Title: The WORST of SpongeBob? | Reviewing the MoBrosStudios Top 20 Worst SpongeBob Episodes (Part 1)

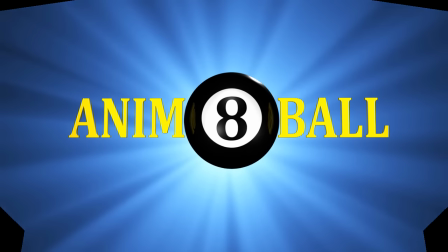(0:12)
Hi everybody, my name is Animateball.
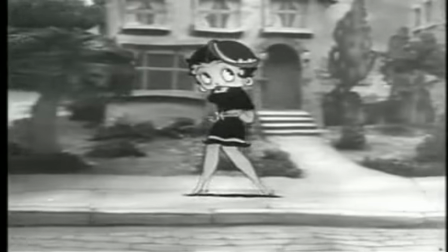(0:14)
I've loved animation my whole life, everything from traditional 2D animation to 3D animation to stop motion to anime.
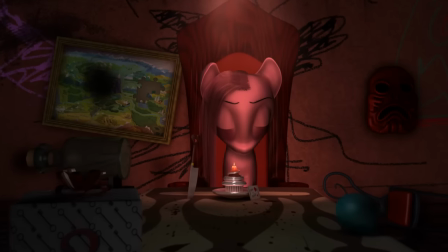(0:21)
And I'm currently studying to be a 3D animator myself.
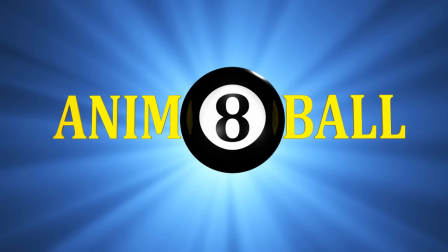(0:25)
So while I'm studying the art of animation, I thought it'd be beneficial to practice thinking critically about the animations I watch. Now, some of you might be thinking, this guy's voice sounds familiar. Well, you may recall me talking about a certain selection of SpongeBob episodes a few years back.
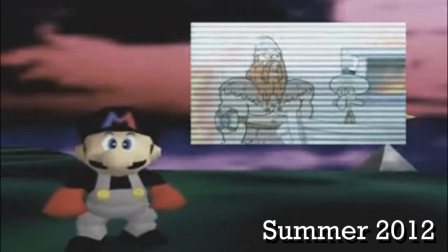(0:43) New SpongeBob, in case you haven't noticed by now, your utter obliviousness is not funny!
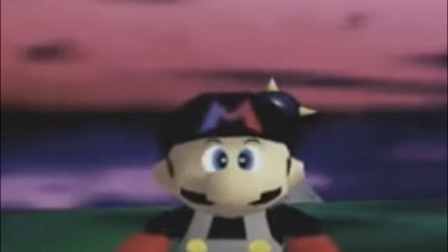(0:49)
Yeah, that was me. Good times, huh? But seriously, I didn't start up this channel just to run my mouth like a channel awesome wannabe.
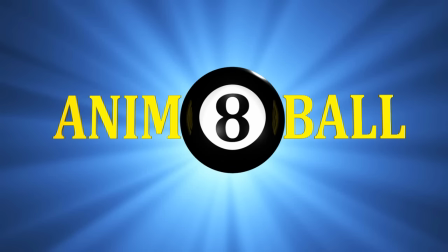(0:58)
I actually want to be more thoughtful and more constructive about my reviews this time around. I'm not gonna pretend like I know everything about animation, its production, or storytelling. Instead, I'm hoping to learn more about it from both the animations I watch, and from other folks in the community.
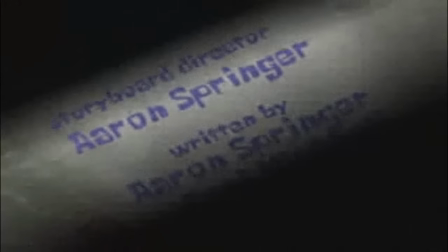(1:13)
I'd also like to extend a long overdue apology to Aaron Springer and the rest of the folks I viciously insulted back then, and to the late Ernest Borgnine for dedicating those awful videos to him.
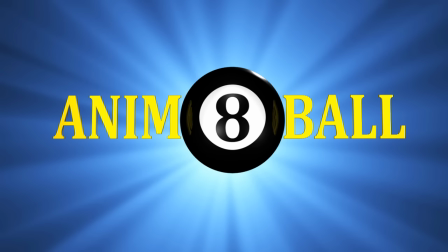(1:24)
So, as this new channel's debut video, I'm giving my old Top 20 Worst SpongeBob Episodes a critical reevaluation.
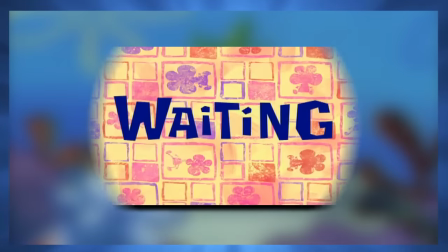(1:32)
First in line, we have one of the first episodes of Season 5, Waiting.
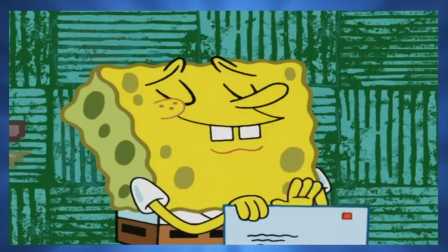(1:37)
The premise is that SpongeBob sends in a mail order for a free prize and has to wait for it to arrive.
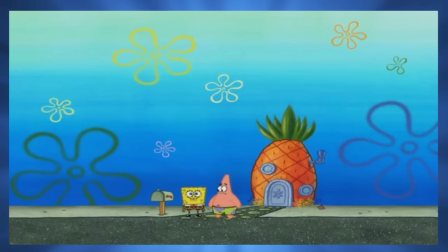(1:42)
Simple, sure, but simple premises can yield entertaining stories when handled well. Unfortunately, that isn't the case here.
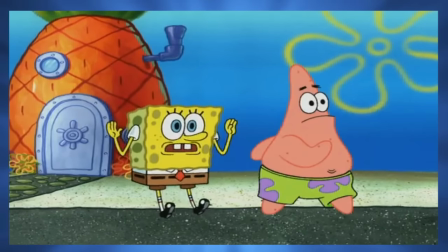(1:49)
It starts off okay, but quickly falls apart once the conflict comes into play.
What's wrong, SpongeBob?
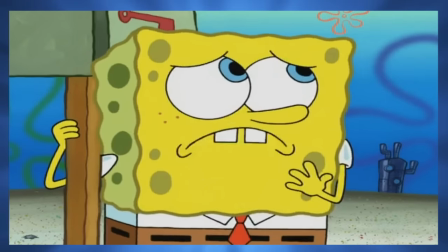(1:55) If I leave, the mailman might come and I might miss him!
Already, this doesn't make sense.
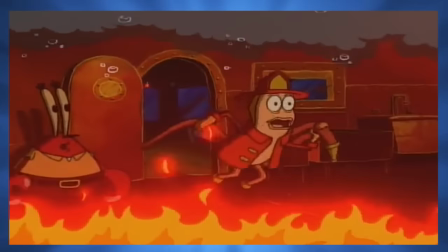(2:00)
I don't mean that in the why do they need a fire department underwater kind of way. I mean it from a storytelling standpoint.
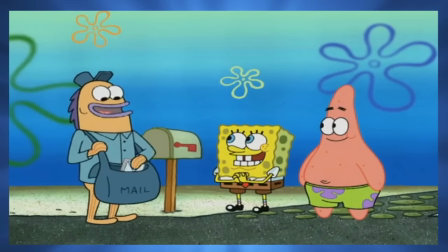(2:06)
The mailman had already come to SpongeBob's house a couple minutes before. Why does he think the mailman would come back on the same day?
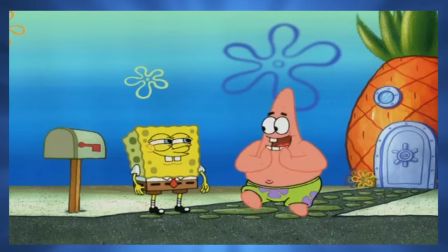(2:13)
Even in a premise centered around waiting for mail, there is still plenty of room for wacky shenanigans and character interactions.
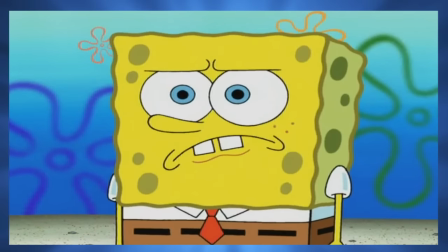(2:19)
But all that potential is dispelled by SpongeBob refusing to interact with anyone.
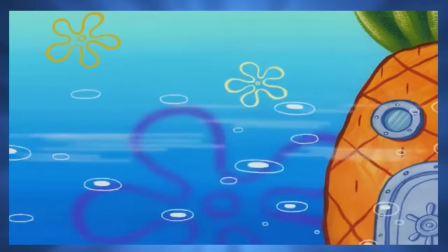(2:24) Hey SpongeBob! Wanna do some karate? Not now, I'm busy!
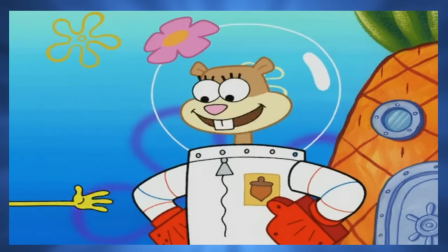(2:29)
This is akin to watching an improv sketch where one actor keeps making offers, while the other actor keeps blocking them.
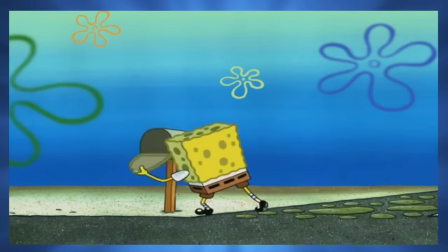(2:35)
All you end up getting is a humorless scene that goes nowhere. Plus, why won't he just play with his friends to pass the time?
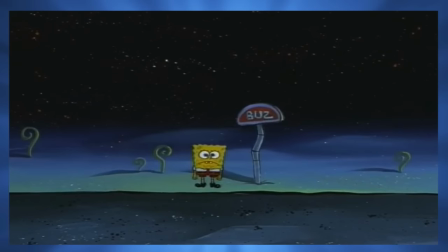(2:41)
It's not like he's stuck alone in rock bottom waiting for the bus.
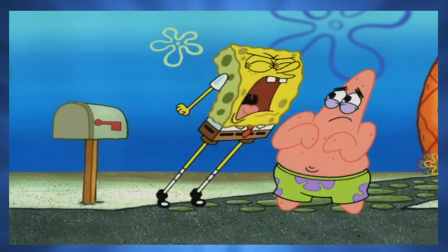(2:44)
He's just obsessed with getting his free cereal box toy, which is not at all a good reason for him to suddenly become a jerk and yell at his friends.
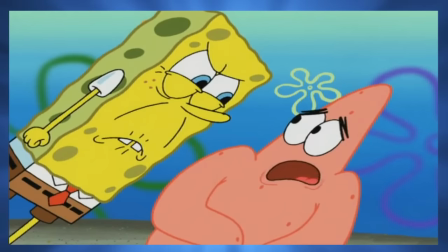(2:52) What? What do you want? You missed your surprise birthday party, so I just wanted to bring you a present and some cake.
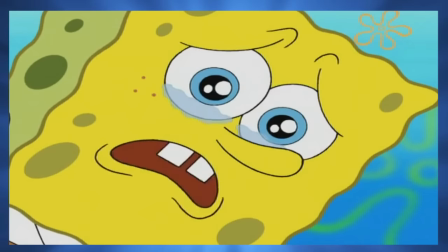(3:00)
The fact that it happened to be his birthday is one of the most contrived parts of this episode. It feels like this was just added in only to make SpongeBob even more upset,
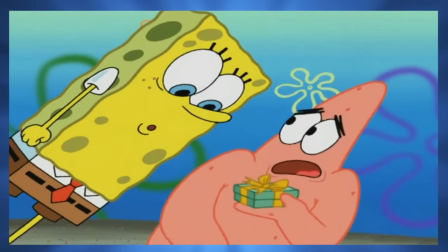(3:08)
given how none of the other characters brought it up or even alluded to it, including the birthday boy himself.
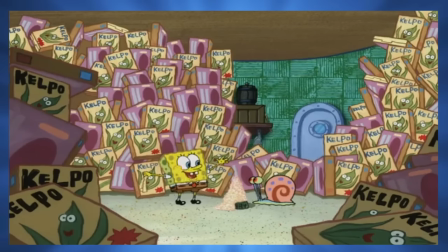(3:14)
Now, do I still think this is one of the worst episodes ever?
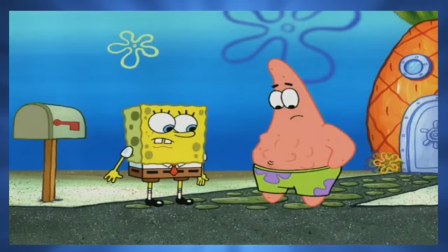(3:17)
Well, there are still a few funny jokes, such as this one after SpongeBob and Patrick's stomachs literally start growling.
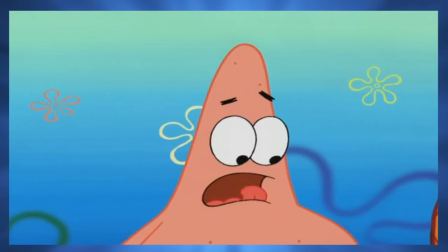(3:24) Oh, I'm gonna take off, Ann. I don't think my arm can stand much more of this.
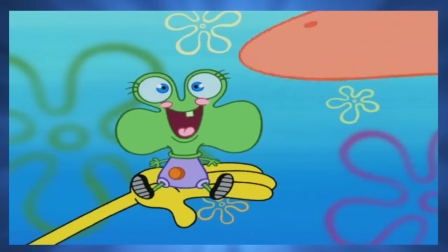(3:29)
And also the scene where the toy finally arrives and Patrick appears to break it.
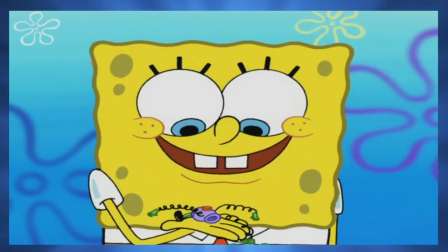(3:34) I waited so long, SpongeBob, and you broke it.
The way the scene builds up with Patrick looking worried and SpongeBob sounding deceptively okay works, although it would have been more effective had the overall story been better written.
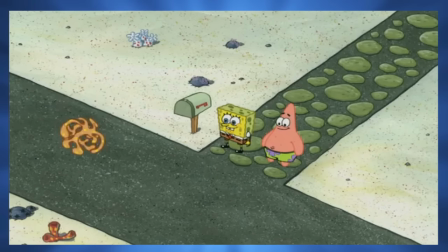(3:49)
This plot really didn't need to be limited to SpongeBob's front yard.
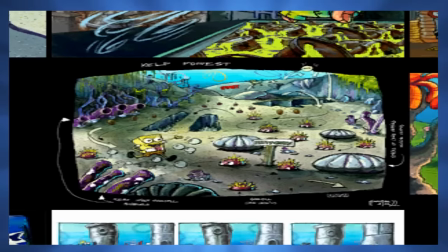(3:52)
What if SpongeBob somehow ended up getting stuck waiting in other places in town and had to hurry home before the mailman arrived?
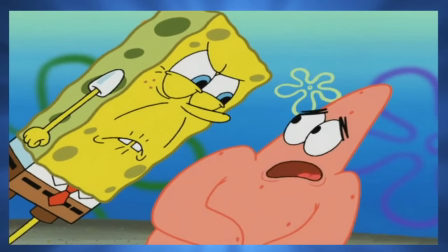(3:59)
And what if the mail SpongeBob was waiting for was a bit more consequential, like a birthday gift for someone?
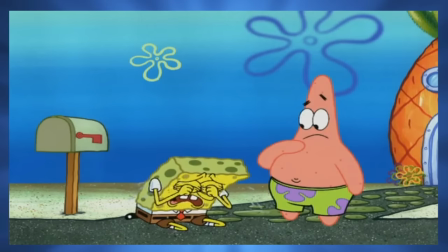(4:05)
Overall, it's a bad episode, but not one of my least favorites. It gets to be off the list.
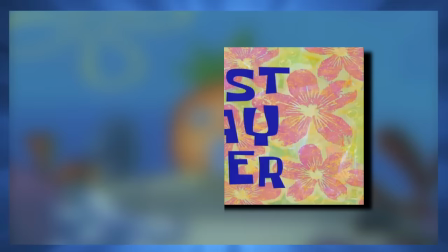(4:10)
Next up is Best Day Ever.
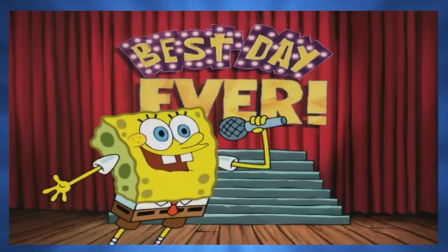(4:13)
This episode was in the undesirable position of being an incredibly hyped up,
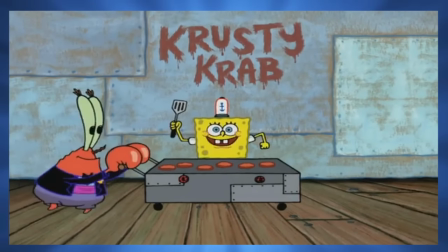(4:17)
supposedly special episode used to top off a countdown of 100 fan-voted episodes.
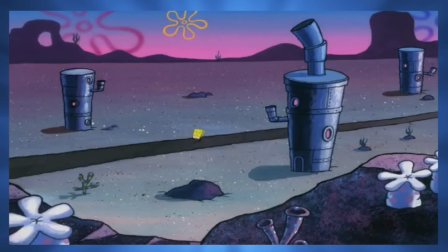(4:23)
Honestly, it doesn't even feel like a special in any way. Last time I called this special bland and curt, which I still feel is the case.
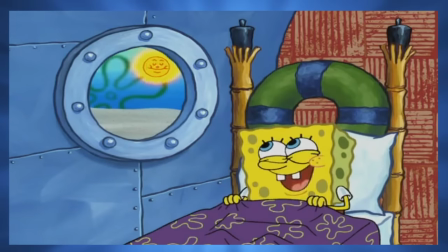(4:31)
It's only 11 minutes long, while all the other specials were at least double-length episodes, and the story isn't all that interesting.
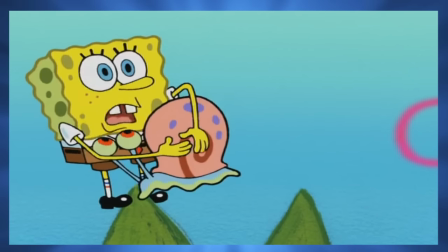(4:39)
SpongeBob declares this day the best day ever because he gets to go to work, spar with Sandy,
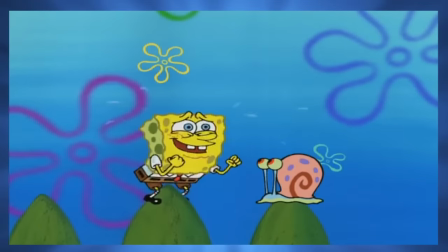(4:45)
jellyfish with Patrick, and watch Squidward play his clarinet all on the same day. Those are all things he does on a regular basis.
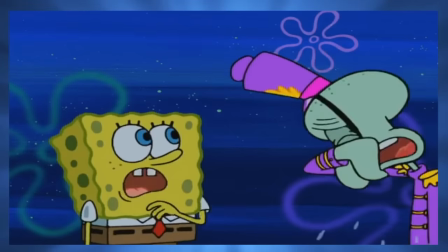(4:52)
The most unusual thing here is that Squidward actually got a gig performing in front of a full auditorium, and even more shockingly, he seemed to put on a good show.
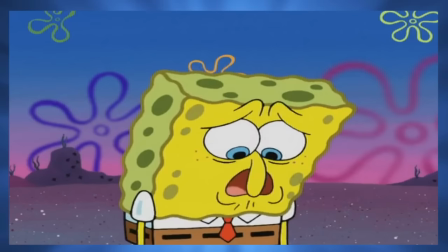(5:01)
And given how the day starts off with the Krusty Krab being condemned, it quickly becomes predictable that something will go wrong with everything on SpongeBob's checklist.
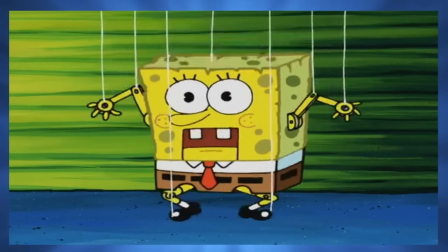(5:10)
Humor-wise, it suffers from having a lot of jokes that just go by the numbers. To me, the wittiest part of this episode is this gag.
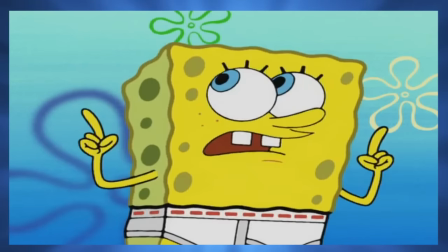(5:17) Guys, you're ruining the birthday! Birthday!
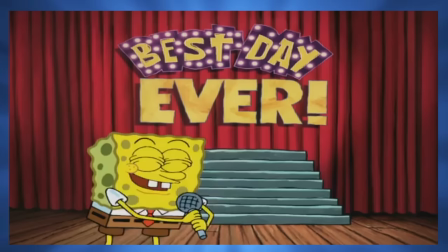(5:26)
Then there's, of course, the Best Day Ever song.
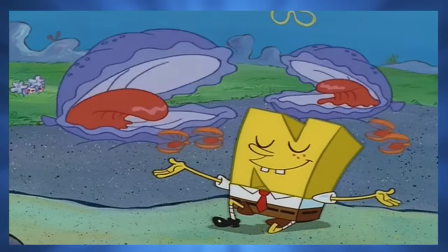(5:30)
This show has had a number of good show tunes, whether they were just silly like the Fun song or Hey All You People,
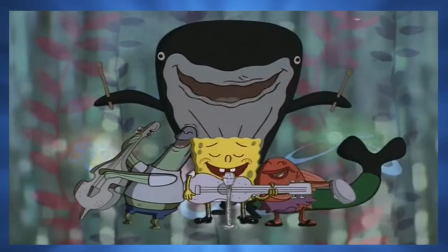(5:36)
or really heartfelt like the songs in Ripped Pants, Texas, and Welcome to the Chum Bucket.
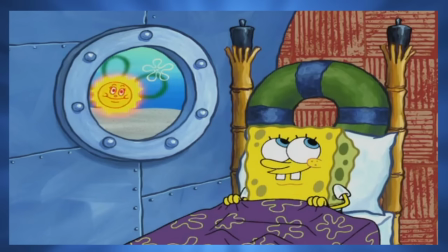(5:40)
But whereas those songs were distinct musically and usually served some purpose in their respective episodes,
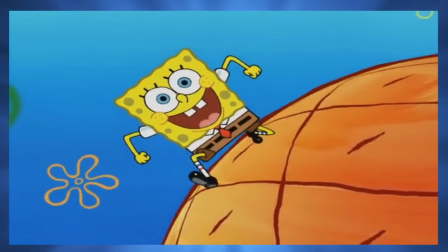(5:46)
this one is just a generic pop tune with a repetitive chorus that gets annoying really fast.
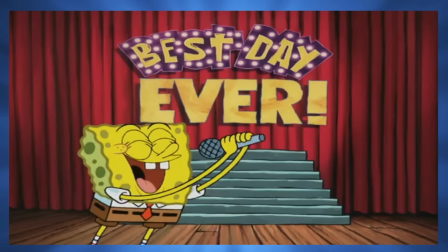(5:52) It's the best!
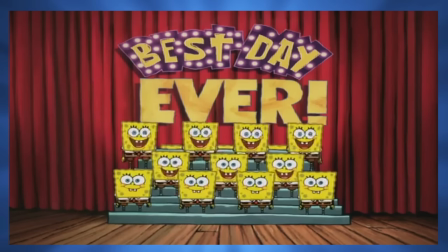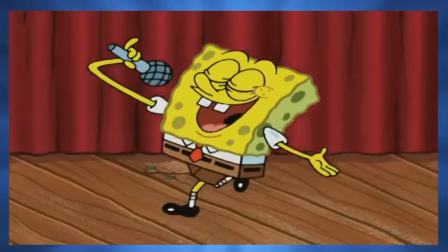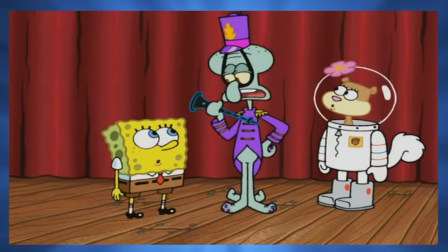(6:04)
There is one more thing about this episode that bothers me.
See, SpongeBob?
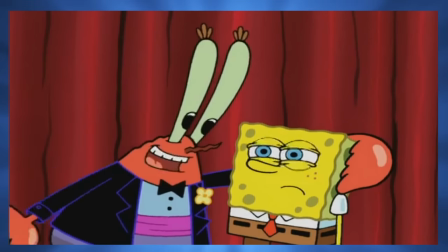(6:08) It's not about you or your perfect day or any of those things. It's not?
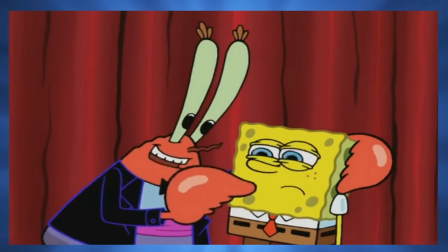(6:13) No, it's about us.
The takeaway here is supposed to be that things don't always go according to plan, so you shouldn't let it totally get you down.
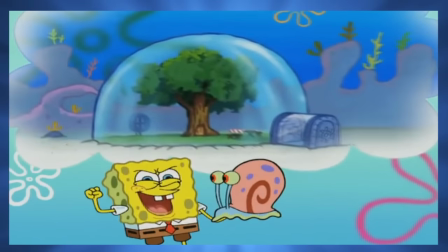(6:20)
But it doesn't work here since, again, pretty much everything SpongeBob wanted to do are things he does all the time anyway.
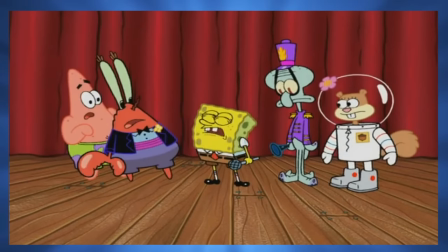(6:27)
There's practically no real reason why he'd see this particular day as anything special. Best Day Ever remains one of the worst in my book.
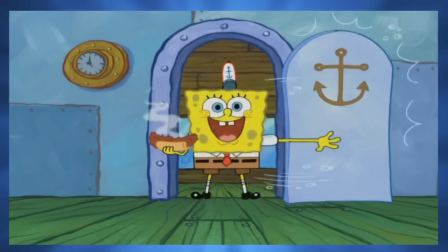(6:35)
Coming in next, we have Krusty Dogs. I'm happy to say that this episode is actually funnier and better written than I remember.
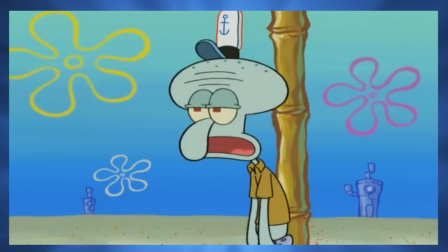(6:43)
It's not perfect, but it sure is a step up from some of the other episodes on this list.
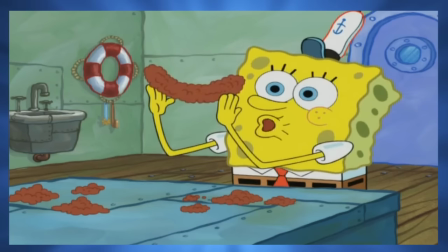(6:47)
The plot of this one is that SpongeBob invents a hot dog made of leftover Krabby Patty meat that becomes a huge hit with customers.
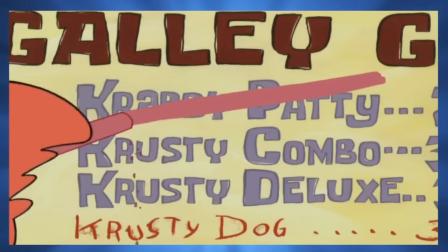(6:54)
So huge, in fact, that Mr. Krabs ends up taking Krabby Patties off the menu. And guess what happens?
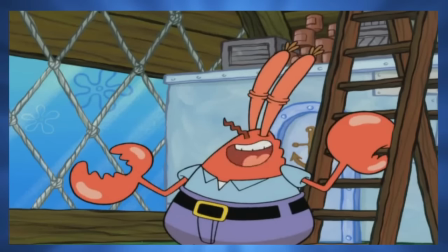(7:04)
No, it's understandable for SpongeBob to be upset here.
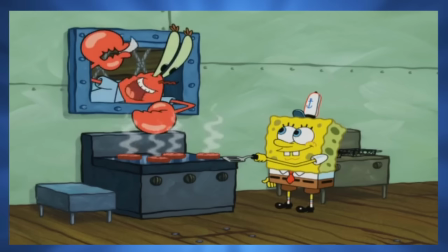(7:08)
He has a job doing something he's both exceptionally good at and passionate about, and all of a sudden it's ripped away from him.
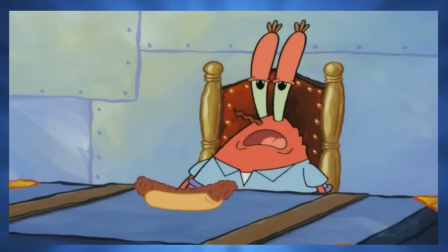(7:15)
On top of that, the Krusty Dog was not only his invention, but he was the one who convinced Mr. Krabs to put it on the menu in the first place.
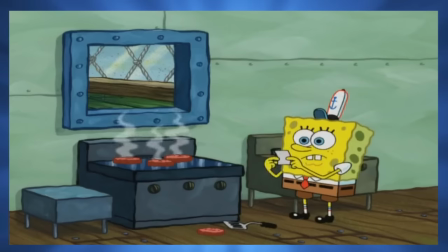(7:22)
He must feel responsible for potentially dooming his own job.
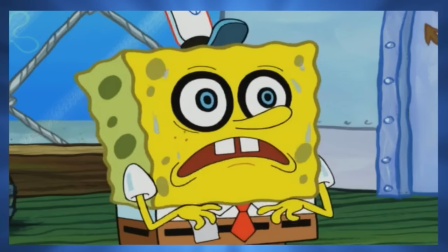(7:26)
One of the main issues I have with this episode happens about halfway in, just after SpongeBob first passes out.
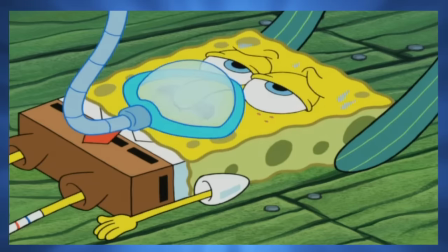(7:32)
You have this rather slow scene of SpongeBob being revived by the paramedics, which is followed up by Mr. Krabs recapping the previous scene.
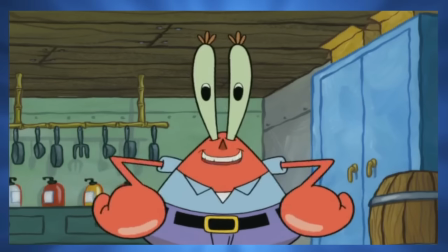(7:40) You're back in your old kitchen, and the paramedics were here to revive ye.
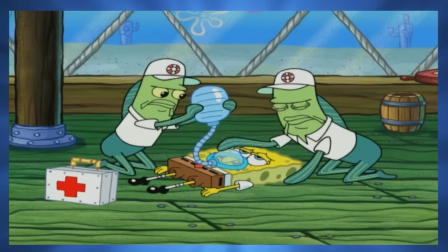(7:45)
As it is, this whole segment feels redundant. But while the first half just feels like unnecessary filler, the second half is more relevant to the story.
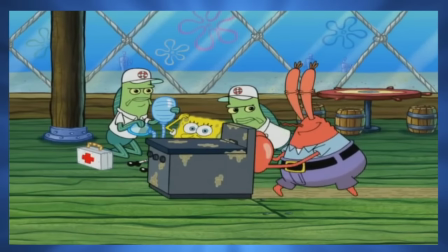(7:53)
So the overall flow of the episode could be improved by just cutting out the revival scene.
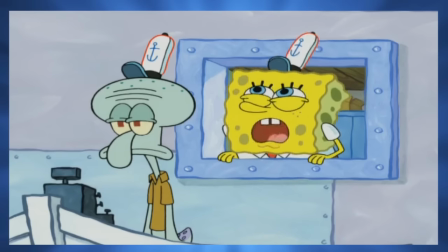(7:58)
In terms of jokes, this episode is stronger humor-wise than my caustic counterpart gave it credit for.
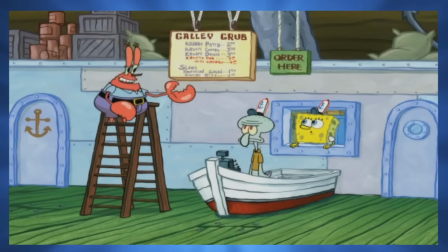(8:04)
There's a variety of jokes that fit well with the characters delivering them.
Squidward, can I talk to you for 1 second?
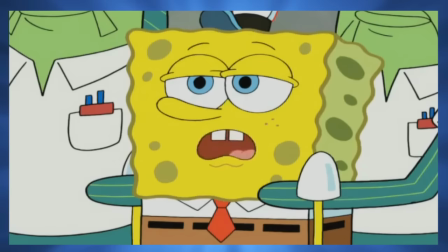(8:10) I don't know. That's a pretty long talk. I was asleep. Yeah, but just for a little while.
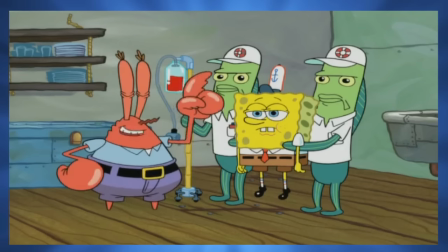(8:16) So I only docked your pay for the time you were unconscious.